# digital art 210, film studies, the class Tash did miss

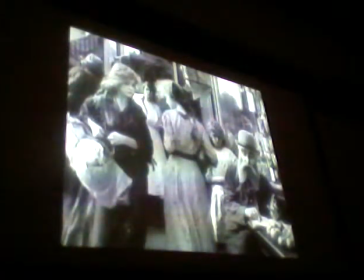Irrelevant in-joke. Main actress in this film became a very famous silent actress, Lillian Gish, and here she is passing her sister, who is also an actress, and who looks rather like her, as you can see.
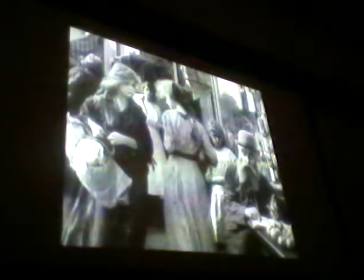So it's just a kind of, what was your sister's name? Dorothy So they Gish. sort of stop and look at each other like, stop and look. who are you? Also, we sort of tend to think that's a postmodern thing, having little jokes that the audience will get that have got nothing to do with the world of the film. But Griffith was doing it way back here.
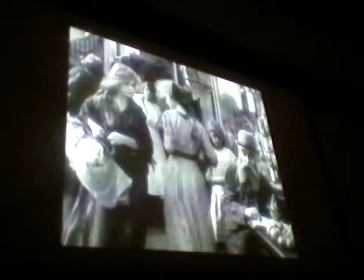The angle, very common here, a kind of three-quarter angle onto the scene, because what you get in film, of course, is this movement in depth. If you're just going to have people moving across the screen like that, they're going to be out of the frame too quickly, so you have this movement in depth.
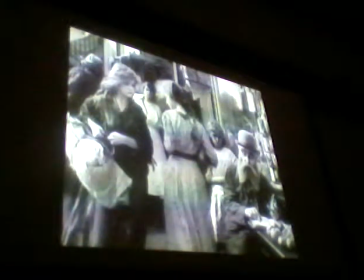And it allows Griffith, and there are lots of shots like this, it allows him to give you a sense of the kind of street life, the teeming street life, and this looks like a sort of Hasidic Jew sitting there reading the Bible,
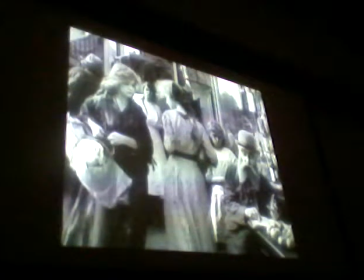a little girl and so on, as she goes off to take the washing that she's been doing back to the laundry.
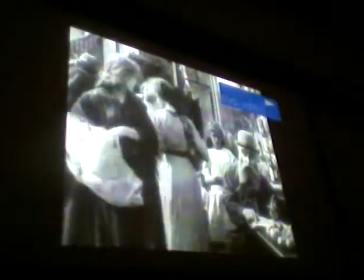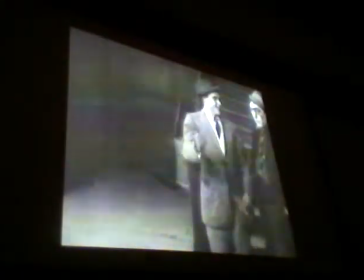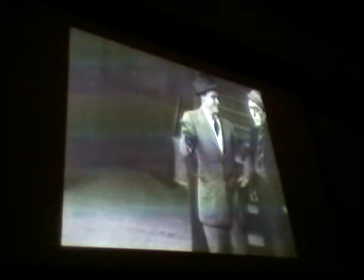When we come to look at the gangster film later in the course, we see that there's certain sort of stock characters that develop in the gangster genre.
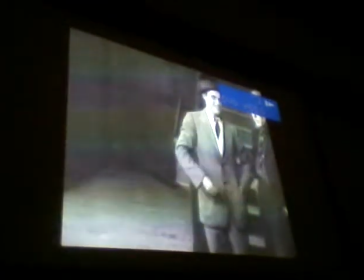And one of them is the gangster figure himself, the gangster protagonist,
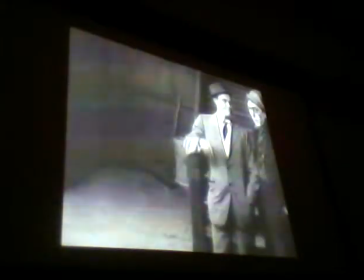who's often kind of quite cocky, quite full of himself, snappy dresser,
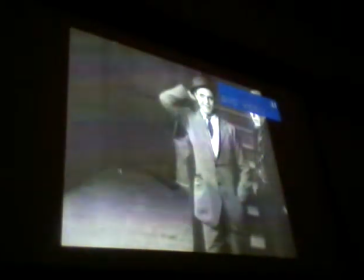very interested in women, certain kinds of mannerisms. This guy smokes all the time, he pushes his hat back. And again, it's really fascinating to see that way before that started developing as a stock character,
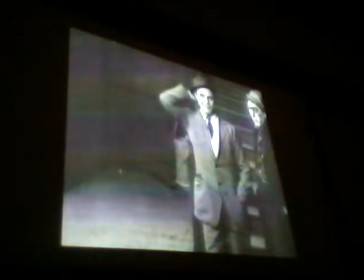here you already have an early example of it. The snapper kid, who's this kind of cocky little bantam of a guy, very sharp dresser, absolutely stunned, absolutely amazed because this girl slapped his face instead of responding to his advances.
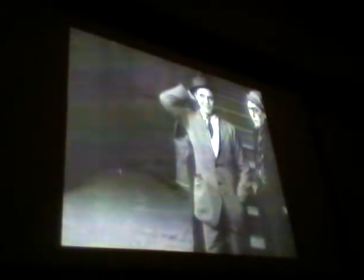The feisty woman, the feisty heroine, is also quite a stock figure in a lot of gangster movies. Here, a very early example of that. And in every gangster movie that we watch, the main character, the main protagonist, has a sidekick. And indeed, in this very, very first gangster movie,
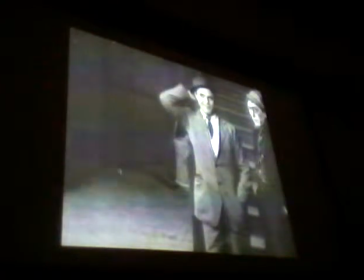this nappy kid has this perfectly extraordinary looking guy with a black eye who is his sidekick, his closest friend, his constant companion. So Griffith is, as it were, without anything to draw on prior to this, already beginning to put in place,
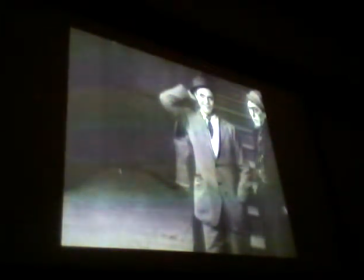almost instinctively, sort of discovers by mistake or by accident what are going to become stock tropes, stock characters, stock figures in the gangster genre. But again, also the realistic mise-en-scene, the dustbin, the broom, and so on.